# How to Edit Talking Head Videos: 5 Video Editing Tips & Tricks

All right, tip number four, I don't use this one as much as my crop in, crop out, or B-roll, but I like to use the flow effect in Final Cut Pro X. Now, you don't have this effect in iMovie, but if you have Premiere Pro or DaVinci Resolve, you probably have something similar to this, and it's kind of where it meshes the two frames together. So, when you have one clip and the next, it will add in some extra frames to kind of blend them together, and I use this when I don't want to crop in or out, but I want to make it smoother and make it feel like it was one take. The flow effect, depending on the circumstances, can be a really nice tool to have when editing YouTube videos.
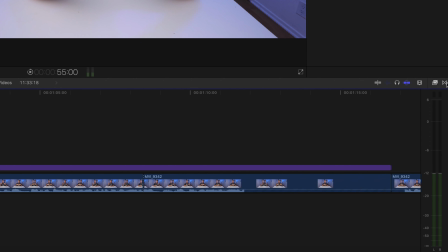So to find the flow effect, if you click on this button right here, this is gonna open up your transitions.
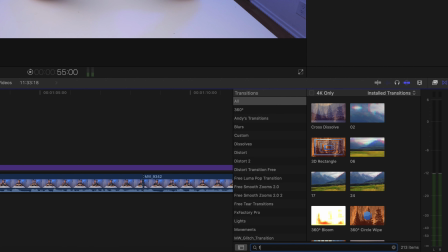And if you're selected on all, you can just simply search for flow and you're gonna find it right here.
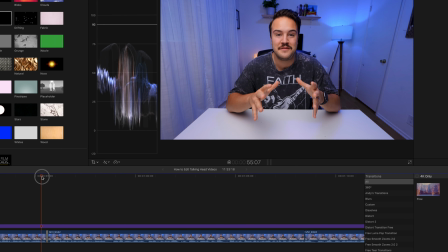Now, a really good example of me using it and it kind of blending these two frames together is right here. So I have this clip and if I go frame by frame you're gonna see it's added some new frames. And right here this is actually a new frame where it's starting to merge the two together and right there it's doing it again.
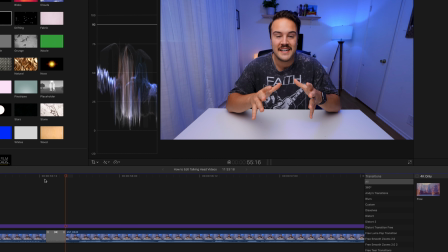My eye looks a little bit funky because it's kind of merging them together and going into a blink and now we're into the next clip.
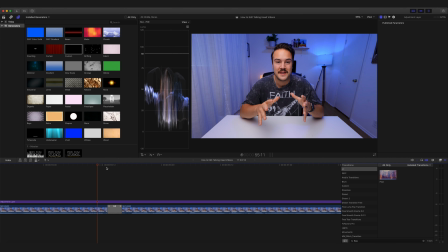And what this allowed me to do was to not crop in or crop out. and because it was kind of a short clip, I didn't want to crop in and I was in the same position. And so using this flow effect worked really well right here.
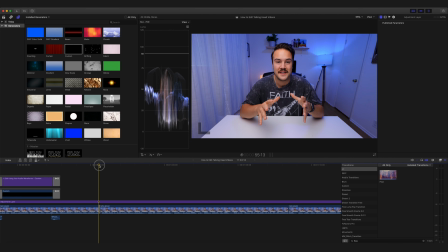And you probably didn't even notice it when you were watching the video. This happened at 55 seconds. And I'll show you exactly what this looks like right now.
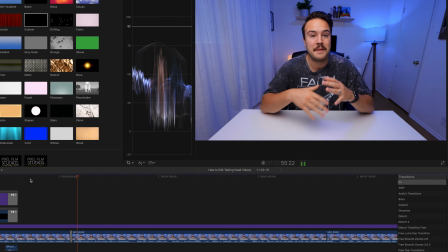How much time this has saved me. In the past they used to put me.
You really can't tell.
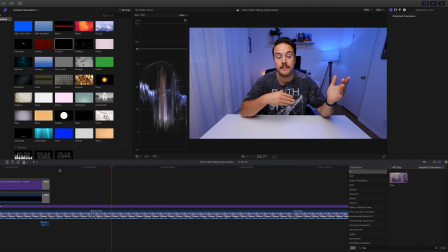And that's the really cool thing about the flow effect. You know, it really only works in certain circumstances, but for interviews and certain things where there's not a lot of movement going on, this can be a really good tool to have in your kit if you're using Final Cut Pro. And tip number five is to stay in the same position. Now this can be kind of tricky and hard to remember sometimes but if you stop talking, you want your hands, you want your voice level, you want all those things to be in the same position so when you do that crop in or crop out or the flow effect, it's going to look a lot better and it's going to be a lot smoother. So that's something I do when recording these videos is try and stay in the same position when I mess up so that when I cut to the next one or the good take, it all looks very natural. And that goes with your voice level too. If you're talking kind of quietly and then it cuts to you maybe talking super loud, that can kind of throw people off. So try and stay in that same volume with your voice while recording the video. Now if you guys do use iMovie, we have a bunch of tutorials and we're gonna continue to put out some iMovie tutorials on the channel, and so click on the screen right now to check out that playlist.
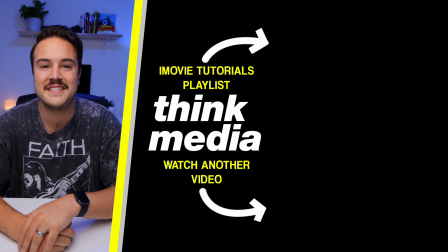I'll see you guys in the next video.